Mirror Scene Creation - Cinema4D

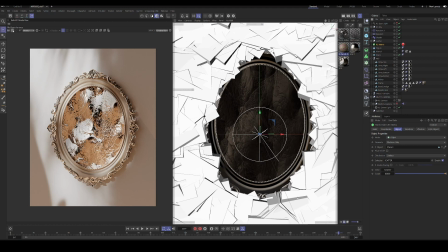487s
Quixel assets,
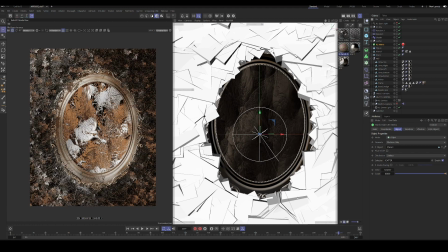490s
grass and leaves behind the mirror, but I ended up not liking the look of that. So this is kind of what it looks like. It's very different. It's kind of like the mirror is buried in the weeds and grass.
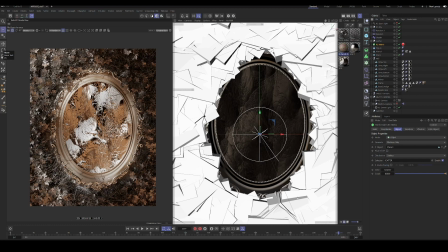511s
So I thought it was too busy and ended up not moving forward with that version of the scene. And it was also hard with the animation of the vegetation to not have interpenetration of the actual mirror itself.
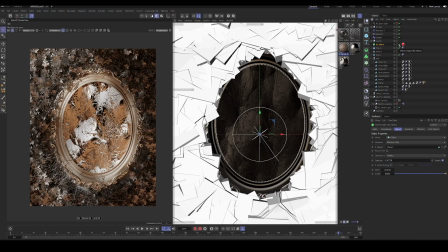528s
So, it's just part of the process of trying things, and then ultimately sometimes you don't end up using them. And I think in terms of composition, having a strong
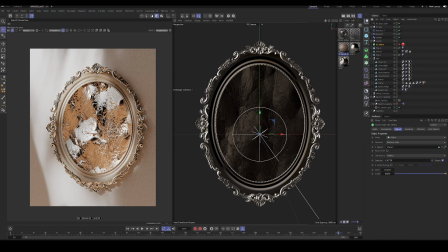543s
focal point or visual hierarchy that isn't cluttered is often better. So, we can see the difference when we turn it on, just how much more your eye is kind of drawn in and not distracted by what's going on in the rest of the scene.
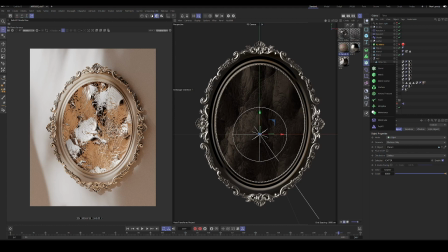562s
In case you don't know about the matrix scatter object, it's located here in the menu of generators, and so you will pick your
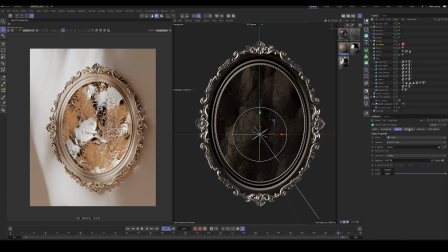577s
matrix or matrix scatter, and this one I just used a matrix and selected my plane, and had a selection on here. Let me get rid of the materials.
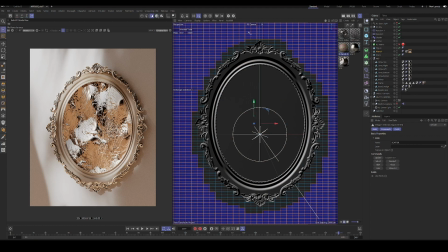592s
So on this plane there is a selection, so you can see I selected the area, the polygonal area right around the mirror.
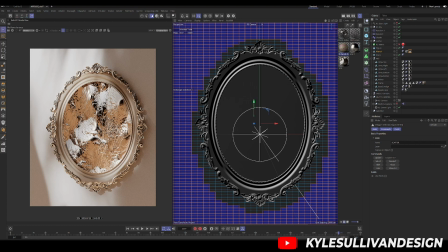607s
So I was trying to avoid those interpenetrations of the grass objects into the mirror.
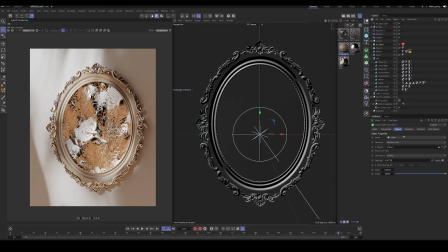613s
So I selected that, and then had the matrix scattering objects. I dragged that selection into the selection tag of the section of the matrix object, and then selected my custom objects.
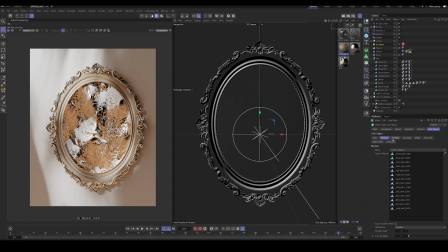633s
So we added a redshift object tag and added custom objects to the particles section. So I added all the different Quixel assets that I wanted in this, in this scene. So I added all those into the
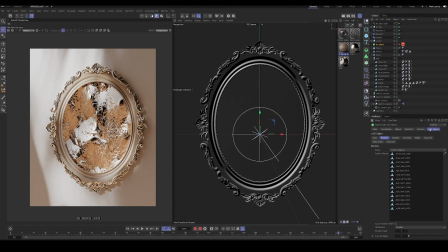652s
custom objects list, and then have it scattering them randomly. So it's just randomly selecting them for each point that is being generated, and then bumped up the count pretty high so we could fill in the scene.
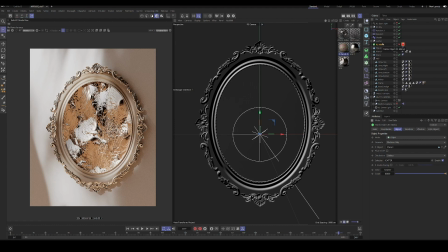671s
So that's pretty much, that's how you use that's how you can scatter objects using the matrix object, and it's very fast.
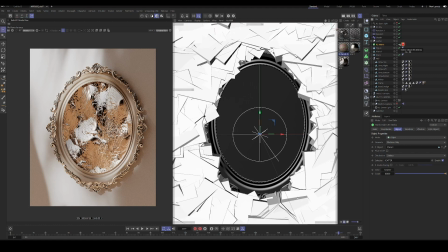681s
So I think that's probably the recommended way to go about that. And you can get visual feedback through the boxes that represent the geometry, and you can use the same effectors that you would typically use with generators as well.
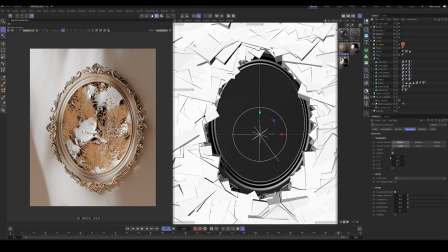698s
So I think I used a random effector for the rotation, and another one for rotation and scale. So this one is just on random. This one is on noise. So this random effector is adding movement.
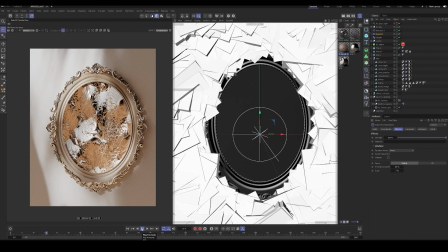714s
So you can see as we play through the animation, these matrix objects are moving around, like if they were being affected by the breeze or something. Was the idea with that. And that can be applied to any scene.